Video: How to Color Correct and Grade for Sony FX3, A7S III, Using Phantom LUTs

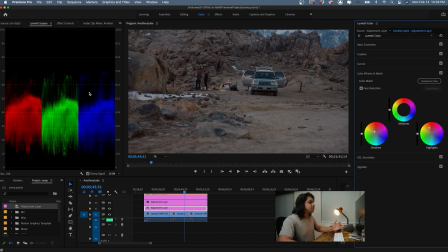3:59 And I also want to take advantage of my high dynamic range that this camera has, so I'm going to pull up my highlights and pull down the shadows, making sure that I get the most amount of contrast in this image so I can get the most out of my camera.
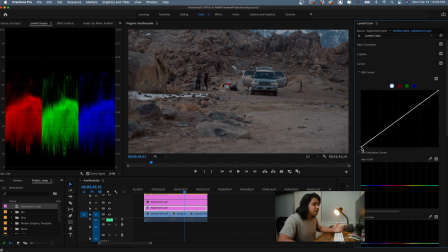4:12 I don't want to leave it flat. So what I'm going to do is go to my curves, and I'm going to get my black point, and I'm going to pull it down until it almost clips. Don't want it to clip, that's not the point, but I'm going to pull it down until it's almost clipping, and then maybe even pull up if I have to.
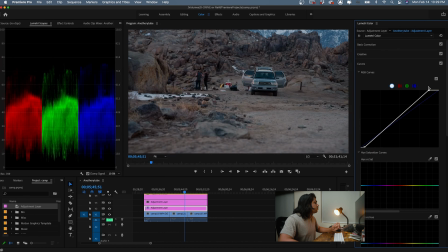4:27 And I'm going to do the same thing with my highlights. I'm going to go all the way up till it's clipping, and then pull it a little bit down right there.
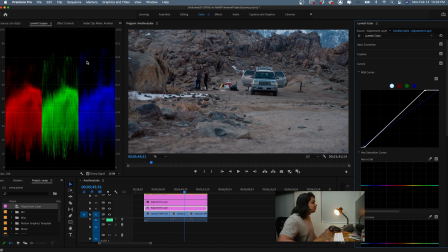4:42 So you can see that it was clipping a bit, so I pulled it a little bit down so that my highlights are not clipping. And now you can see it's a lot brighter now.
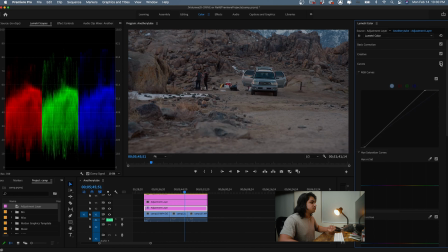4:52 If I click it off, on and off, you can see that there's a lot more punch into it because I'm getting the most out of the colors, most out of my camera. I didn't know too much about adjusting colors, and I would have just plugged in the LUT and I would have been like, dang,
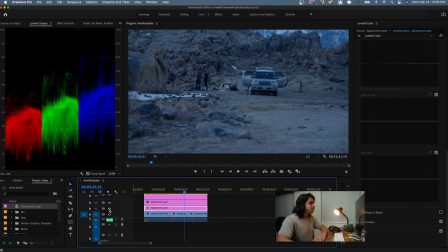5:05 this LUT isn't If as I thought it was gonna be. Like, I put it neutral but it came out blue, but it was because of my white balance. My camera settings weren't 100% correct. That's on me, but I know how to correct it, and that's the point of learning how to read your scopes,
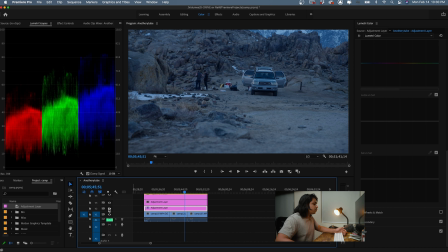5:20 is being able to correct your little mistakes, right? So of course you want to shoot it perfectly, but that doesn't always happen.
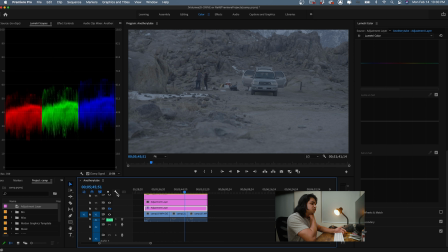5:27 So being able to know how to adjust it in your scopes makes a huge difference. Before and after makes a huge difference.
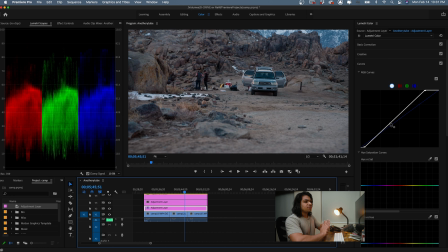5:34 It looks great already. If I was working with a client and they didn't want something too contrasted, too much of a stylistic look to it, like a creative cinematic look, I can just add a little bit more contrast with my
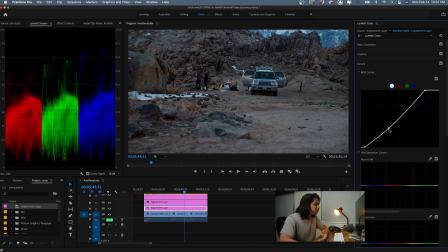5:47 curves, kind of like that, making sure that I just get more contrast by doing a little S curve about there, and you can see that that adds a huge difference to the image,
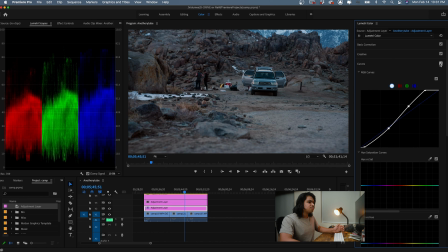6:01 and it already gives it kind of a little stylistic look just because of how the phantom LUTs are formed, that it already has a great roll off in the highlights and shadows that you don't have to do too much to get a great looking image.
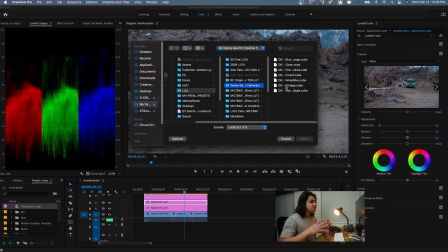6:16 Okay, so the next thing I'm going to do is add my stylistic look on top of that. And what I've been recently using is the Danny Gevirtz LUTs, which are different stylistic looks that he uses in his films.
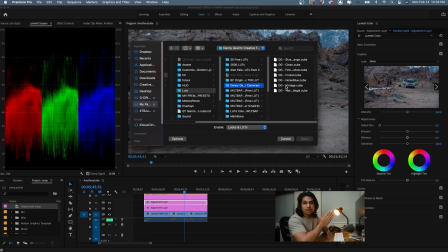6:30 If you don't know who he is, he's an amazing cinematographer and YouTube creator on this platform, and I've learned a lot from him. But he did create this pack, and what I think is very interesting is that he uses a Sony FX3 as well. And he claims that these LUTs are for any camera,
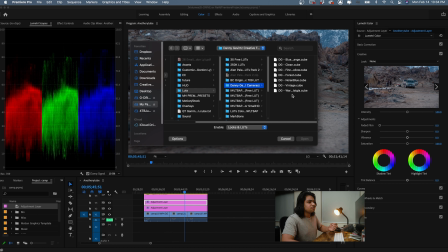6:48 just as long as you're able to get your footage to a Rec 709 looking style, then you can plug these into any camera. But because he uses an FX3, that's an indicator to me that he's using, you know, footage like that in mind when creating these LUTs, which is always something to look into when you're creating LUTs.
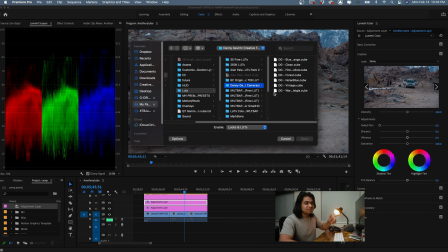7:06 You want to make sure that the creator of the LUTs are thinking about your camera in mind. And because he made these LUTs using his FX3, I'm gonna go ahead and see if they're pretty good.
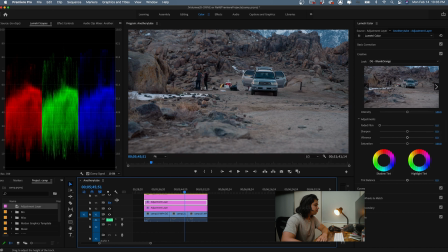7:15 Always keep an eye on your scopes because you can see what the changes are being made. So I'm gonna go ahead and add that blue and orange LUT, and you can see what it's doing.
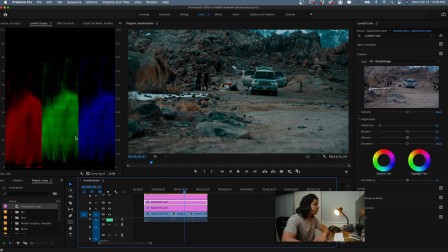7:24 It's really pulling down the shadows and the highlights, really adding a little bit of that punch contrast that you do when you crush the shadows and just pull everything down. And what it's also doing is adding a little bit more blue and greens.
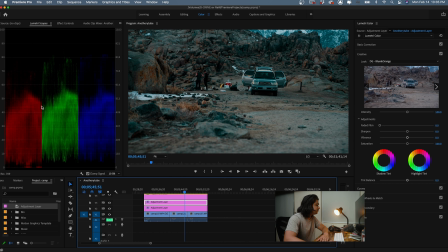7:38 You can see that those went up a little bit higher. Now it's not completely even. And you can also see in the shadows that the blue and the green went up. So you can see that now that it's adding a lot of that kind of coldness into the shadows and the highlights.
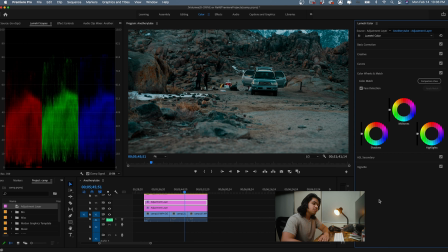7:54 So what I'm going to do is add a little bit more reds into my highlights and shadows, just a bit, so I can get rid of that blue and green because I don't want it 100% cold.
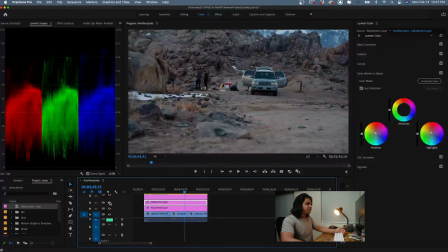8:07 There you go.